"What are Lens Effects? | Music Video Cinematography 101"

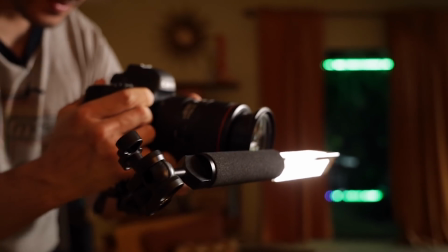242s
But in this case, I would try and lock it off so it just sits in front of the lens wherever you want to put it, and then it just feels like a part of the shot,
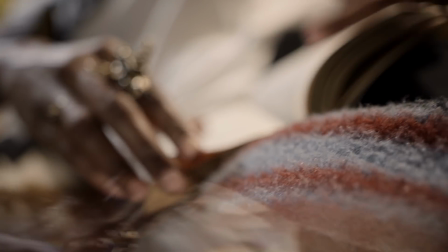250s
especially because the scene is so calm. Yeah, I think generally speaking, you kind of use the lens effect to match the tone of the scene, right? Right. Like, this is a chill scene, so we're gonna lock it off. Exactly. And we're just gonna cover a little bit of the frame to add in something subtle. So basically, when you use these kinds of effects, is there anything that you have to watch out for though? Yeah, especially with prisms because they are so reflective.
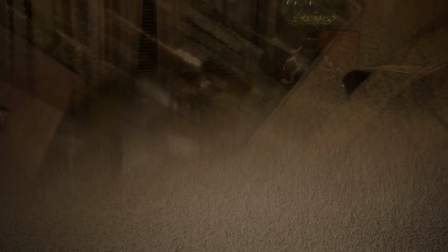268s
Yeah. If you're not paying attention, you can be all of a sudden like getting a reflection in the shot of a tripod leg,
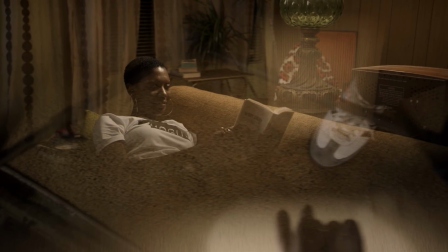276s
your shoes, and you might not, you might be so into the shot and you don't even realize it. So just being careful, like when you're dealing with prisms, of any sort of reflections that are coming from off camera that look weird or unnatural,
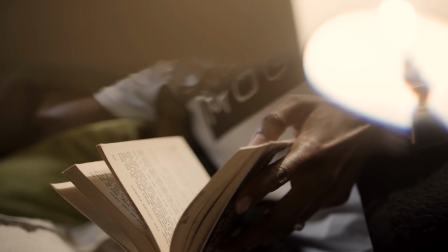287s
or even just like are blocking the subject's face too much. So by introducing it there, if that is your frame, like it just helps you know, like kind of hide that and make it more interesting and help you also focus on your subject. So in addition to this kind of prism, you've got different types of prisms. So that's like a glass orb prism.
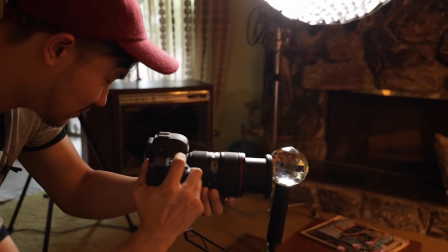308s
You get a little more bokeh-like effect out of it because of the roundness shape and having all the small little triangle details.
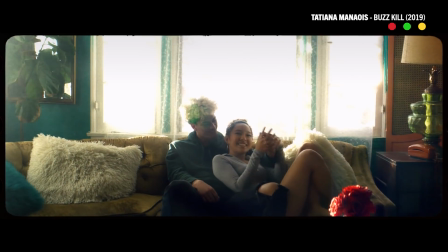314s
I would use this in a more like subtle way, more like dreamlike, flashback. Yeah. This one definitely has more of like a bokeh-like effect. And this one works better on like, I would say 50 plus. Like, this one, you can get away with a wider lens, but that one, because it is like a much smaller surface area than like how wide that is, I would go like 50 and beyond.
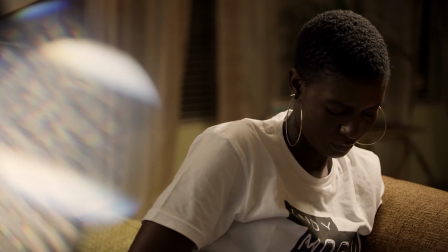335s
Let's switch on to a 50. Oh, that's cool. I would like spin it if like you had like a performance music video going on. There's an artist on camera performing, doing something. It's like spinning it. The way the light's interacting with the scene, you know, even with them, it would look really cool.
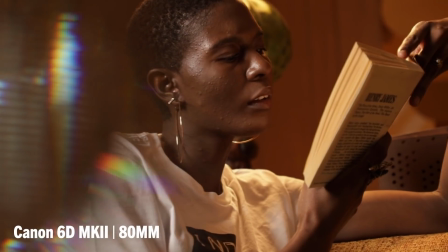Cool, so what's up next? Number 2, we've got Light bulb. Gotcha.
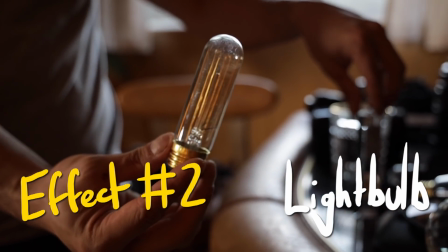360s
Any sort of light bulb that's clear with filament, so something, again, it's not opaque,
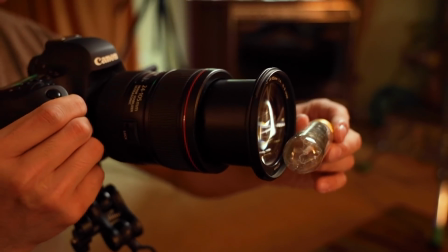365s
you can see through it, and you have all these kind of like, you know, you have the filament inside working, so as you're shooting through that, you just get some really cool effects. You obviously can't use a standard like new age LED light bulb, like you can't see through that, and it's like an Edison bulb would be, you know, a really good light bulb to use.
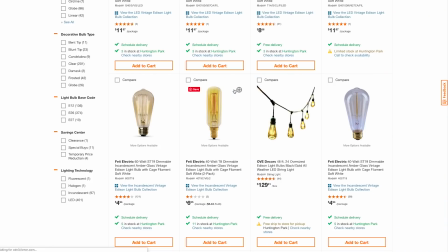380s
I think I picked that up at Home Depot for, I don't know, $7 or something like that. So if you have $7 laying around, pick up a light bulb, get some cool in-camera Someone out effects. there is like, this is too expensive. It's not Indy enough, I can't afford this light bulb. All right, so let's shoot with these and actually show off what the effect looks like with and without it.
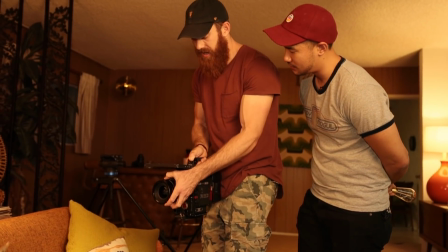396s
So let's do this. Do you always shoot a clean plate of a lot of the footage? Yeah, so typically like in a music video, you know, shoot a clean plate.
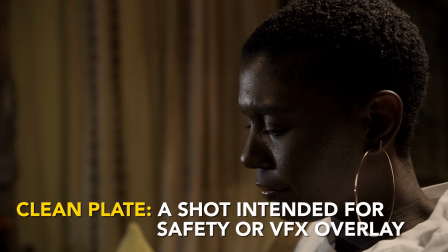402s
So you have it, then maybe punch into a tighter lens, switch up the lens, and then throw in your effects.
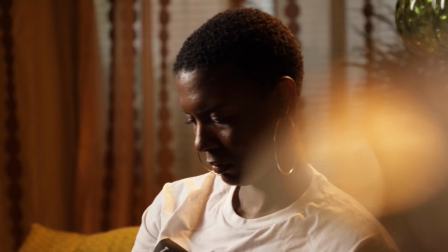408s
Plus it's good to always have a clean, because if in the edit, for whatever reason, the client's like, hey, can you remove that like effect?
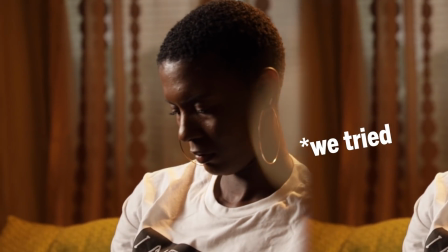415s
It's like, no, it's baked in the lens. So you want to protect yourself, you know what I mean? Not everyone's gonna love it. So just making sure you have one clean, one regular. Throw it right in front there.
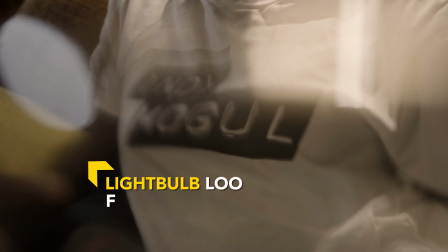425s
Right in there, okay. Right in there. And put a little pressure against the lens so it feels fixed.
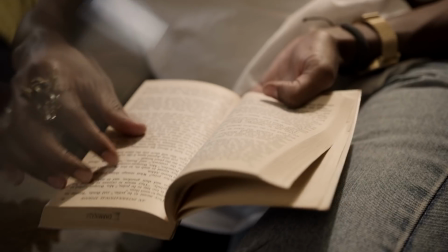430s
You know what I mean? It feels like it's a part of the lens, like we're getting some kind of flare. It adds some character in a part of an image that doesn't have a lot.
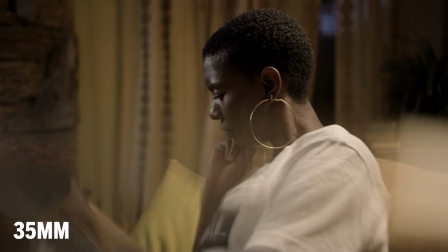436s
So yeah, this is on a 35. You know, we throw on a 50 to 100.
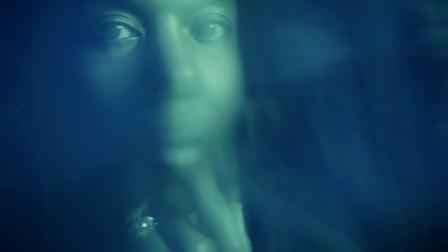440s
And it completely has a different effect because, you know, all the different glass elements in the lens, but also being on a tighter focal range. It's gonna be essentially that same effect, but it's gonna interact differently. It's gonna look differently.
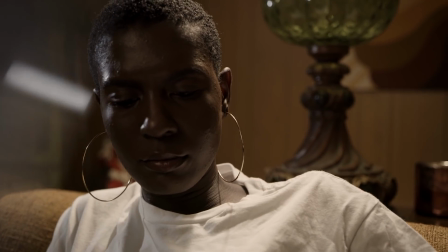451s
You're always gonna get a different look. And so just playing with, focal ranges as well as like the placement of it.
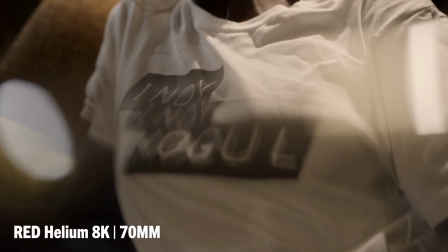457s
Yeah. Next up, we're moving up to what a light bulb should actually be used for. We're plugging it in. Yeah, so, you know, putting it into a socket like this where we can run it and attach it to a dimmer. This was a trick I did, man, probably back in like 2013, 14. We had a light bulb on set and we had one of these and a dimmer, and we just thought like it'd be cool if like the light bulb was like flickering on and off or like kind of dimming up and down.
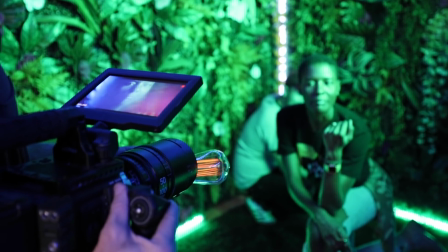480s
So by throwing this on a dimmer, well, you can kind of have it go bright and soft, bright and soft.
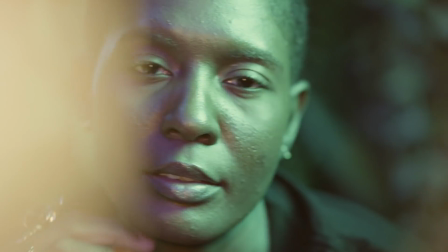484s
So not only are you shooting through the glass, but now you're having the filament inside with the light coming on and off, and just adds another level. And this is straight up from Home Depot.